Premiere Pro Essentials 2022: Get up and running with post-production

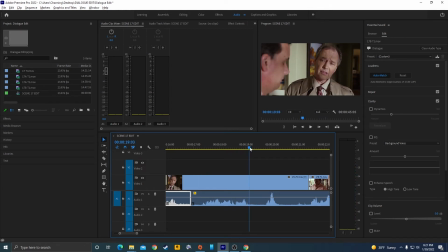[70:13] I guess that's the way to look at things.
That sounds good. That could even be a little louder. But let's go, let's add a keyframe here. I'm going to add a keyframe here for the word still, one when it finishes, and then one here for a pivot point. So now we can grab this, and we can turn this down by like, I don't know, 6 decibels, 5 decibels.
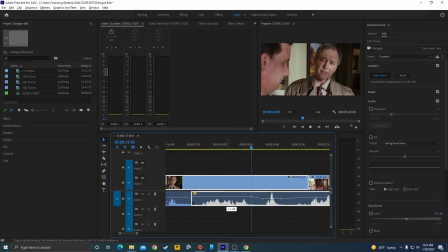[70:30]
Let's try that and see what it, and I'm going to turn this one up a little bit by about a decibel, decibel and a half. Let's try that.
I guess that's the way to look at things.
Maybe even a little bit louder. Still need to get up around negative 12.
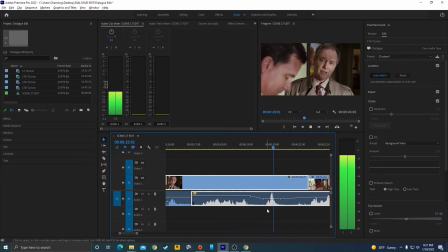[70:44] I guess that's the way to look at things.
That's better.
Still, it must have been hard to wake up and...
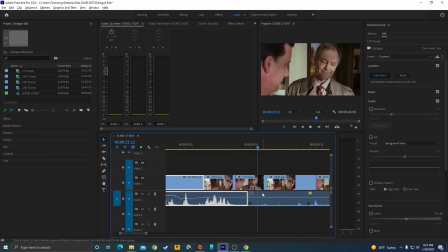[70:51]
There you go. Now, if we're going to gain this audio over here ourselves, so this is basically what that dialogue thing is doing automatically. I'm just going to, but it did it way too hot on this line right here. So I'm just going to hit G for gain with this clip selected. And I'm going to increase this by, I'm guessing about, let's try 10 decibels first of all. I'm going to type in 10, hit enter on my numpad.
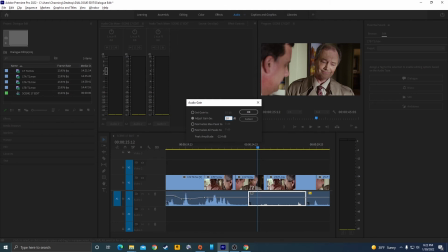[71:09]
I'm typing this all into my numpad, 10 and enter. And it turned it up.
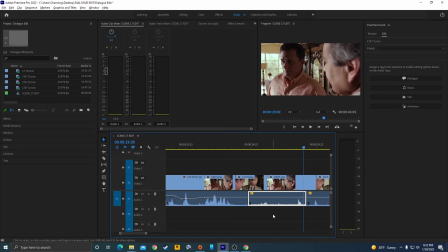[71:17]
Yeah. A little bit more. It's supposed to be quiet, so it doesn't have to be up to negative 12, but maybe up to like maybe a little bit of above negative 18. Let's go gain another maybe 4 decibels.
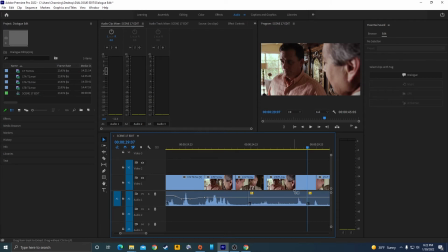[71:31]
Yeah. And that's this one's around negative 12, which is fine. So actually, I'm going to undo that, Control Z or Command Z, and I'm going to leave this one the same. I'm going to turn this one up. So I'm going to have kind of these pivot points here. There. Crank this one up. Maybe I'll turn it down just to kind of make it easy matching to where this last one took off, right?
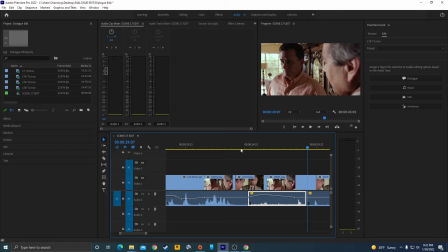[71:50]
Where this last clip took off here. So we don't notice a shift in the audio level. Yeah. Yeah. Now we could hear the ambient noise turn up there, but we're going to do some stuff to clean this up here.
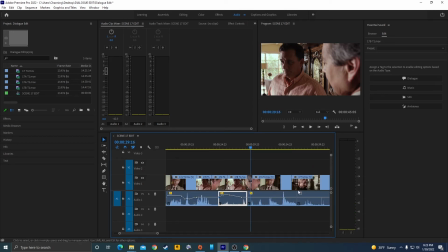[72:04]
Go to the next one. And I'm going to continue doing this till the end. On the very end file here, I'm probably going to have to crank that one up manually as well.
Thank you, Detective.
Yeah, that needs to go up by about 6 decibels. G for gain. 6, enter.
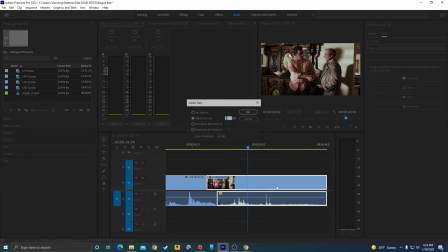[72:18]
You can even do negative. If you need to turn it down instead, you can do G and then go negative however many decibels, 10 decibels, and then hit OK. But I'm not going to do it right now because I want to boost this one up. And it shows that I have already gained that clip by 5 decibels right there.
Thank you, Detective.
There we go.
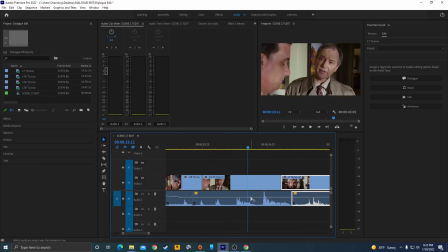[72:37]
Okay, so once, and this is another one that needs to turn it down right here, right before, and then it's going to turn back up after that first line there. So let's try that. Just crank this one down a little bit. Here.
Let us know if there's any...
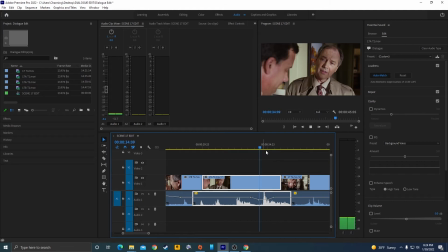[72:50]
See, that's still pretty loud. Let's turn that down a little bit more. Let us know if there's anything we can do for you. And then turn it gradually up as he speaks here.
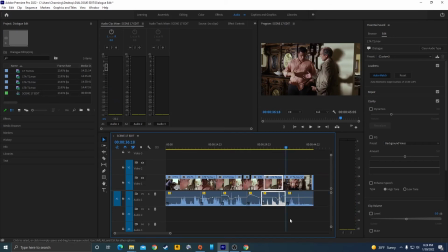[72:59] Let us know if there's anything we can do for you.
There we go. And those levels sound good. Okay, once we've done that, we're going to try cleaning this stuff up. So I'm going to select my first audio here that already has the dialogue assigned. And I'm going to go down to, I'm going to close loudness, and I'm going to go down to repair. And under repair, I'm going to say we're going to reduce the noise.
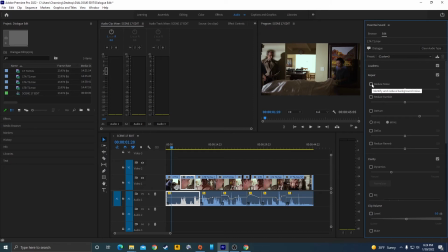[73:18]
It's going to detect that kind of low bassy noise there, and it's going to try to remove it. So I'm going to hit remove. There's a lot of automation going on here. You can do this manually as well, but this a lot of this automated stuff works really well within Premiere. And I'm going to turn it down, instead of 50%, what's considered 50%, I'm going to turn it down to maybe 30% effectiveness.
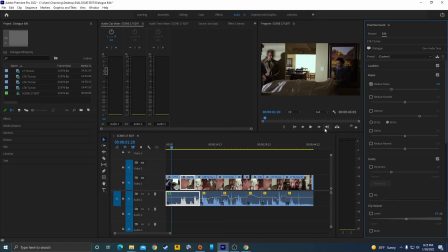[73:34]
If it gets too high, you'll start hearing the processing that's taking place. All right, so now if we play this back, here's with the reduced noise. There's without. You can see here a total difference there.
We'll be finished here very soon.
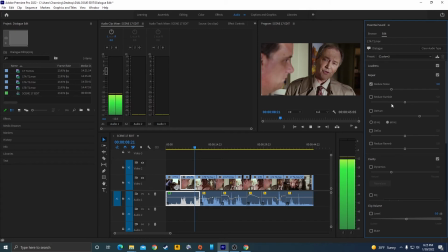[73:51] I'm very sorry for your loss.
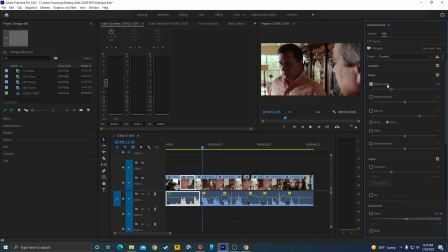[73:55]
All right, now if we want to move that reduce noise filter over to other clips, what I can do is I can select this clip. We can go up to effect controls, and it will show the effects that it's added to it here. It's had a volume increase effect, and then it did a denoise here. I'm just going to copy this one. I'm going to hit control C and copy, because I just want to put it on all of these.